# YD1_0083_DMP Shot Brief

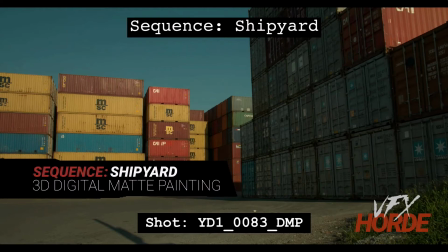0:03 This is Garrett Fry, the Shipyard Sequence Lead for 3D Digital Map Painting, and we're taking a look at shot 83.
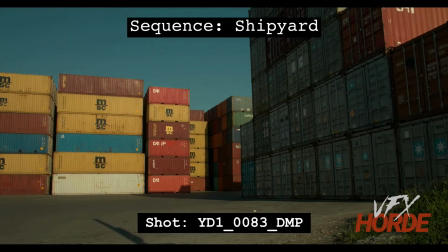0:10 So in this shot, we have this really great warm late afternoon lighting, and we're getting these great little shadow shapes here and there. However, the depth is just really killing us on this because we're just come to a wall.
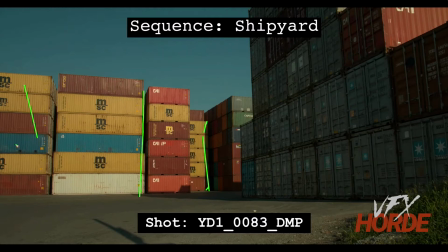0:27 So what we're going to have to do is replace these two rows with like a deeper canyon of shipping containers. So probably we won't see the other end to this,
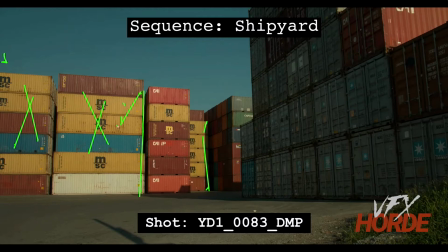0:42 but this will just keep going back deeper and deeper into space. And then this is kind of like the farthest most point over here on the left of frame. So that will kind of draw your eye down into this area, and that's a bit of the payoff down here.
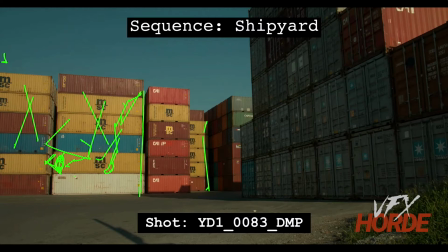1:02 So make sure you have a really nice design and you're laying all of these shipping containers out really nicely. That way you can settle for the very best design, because you're really not limited to
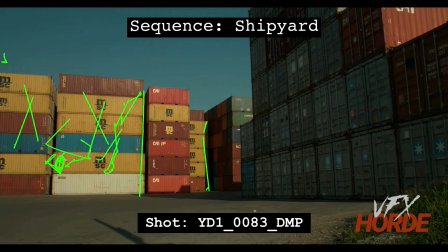1:18 to any kind of layout on this. You have the freedom, so spend the time and make it look really good. Also, in this area, it's a bit boring to have all of these shipping containers here and have their flat faces.
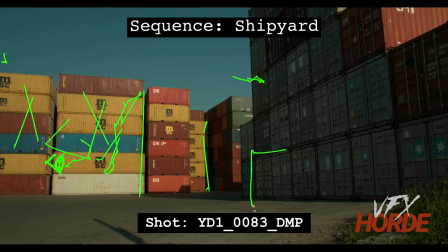1:33 And so what we're going to do is add some additional shipping containers. It's important not to go across this line like my line just did, but to come in from that, because you have some really interesting layering going on.
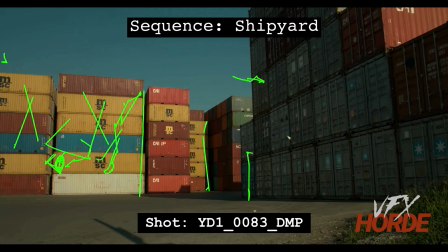1:51 So add a shipping container up here. And maybe that shipping container has another level to it. And so we've got maybe 2 levels here.
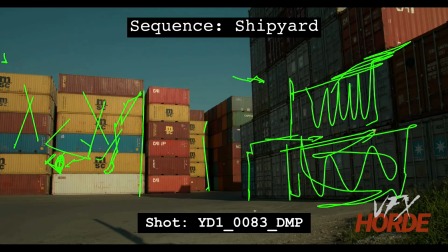2:08 I'm not sure. So, but maybe some more stair-steppy things going on, or maybe it's just one that's really big in the foreground. So do the layout on that and see what would be the most compelling for that. But the point of this is that we're adding something farther or closer to camera,
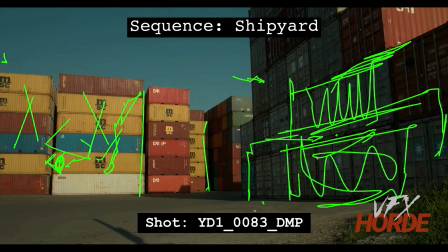2:25 and maybe it's just a little bit off, like it's not at the same angle as all these, but it's just turned slightly. And by turning it, you're doing a little trick where it's actually going to be getting light hitting it,
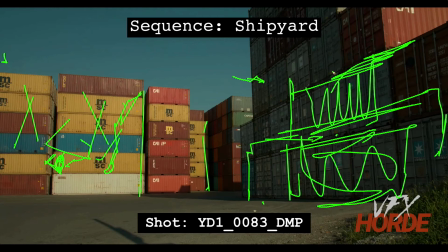2:44 where if it might be exactly like these, it might mostly be in shadow. But if you turn it just slightly, it's getting all those kicks of light, and maybe you just cheat the light just a little bit, so that it's getting rim lit on all of these edges here, so that it's adding more interest.
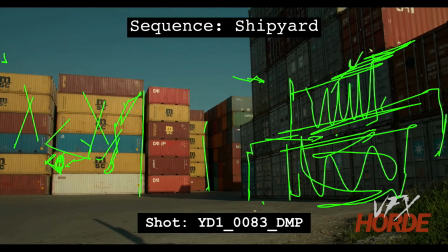3:01 What won't be good is if you add things there and they're all in shadow. I mean, it'll add more to the shot, but it'll be much better for you to have kicks of light coming across that. So figure out a way to lay that on, and so that you can have light coming across it.
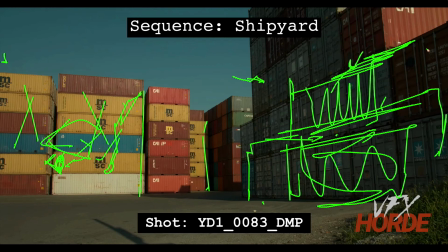3:19 So between adding depth to this area here and then adding the shipping containers here, that'll add definitely a lot to this shot.
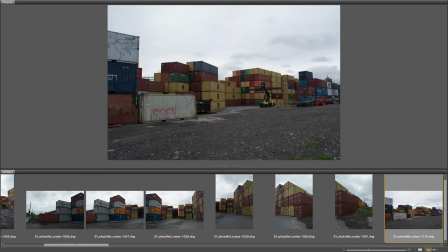3:27 Before you jump into these shots, it's a good idea to familiarize yourself with the resources you have available to you.
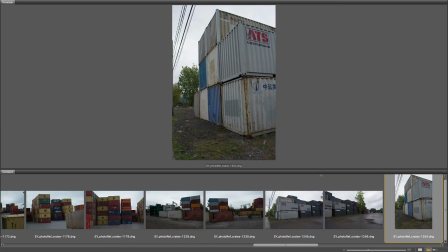3:34 Decide if you're going to use an environment TD, a map painting, or a map painting generalist approach.
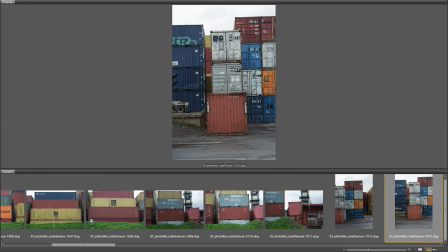3:41 There are 3 sets of shipping container photos and a bunch of images for texturing.
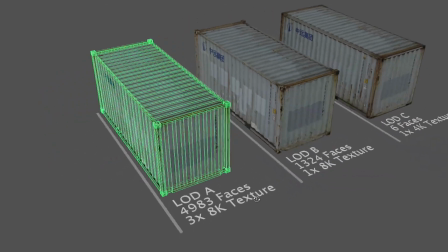3:46 Also, make sure you take advantage of the high-resolution shipping container assets with 3 different level of detail models.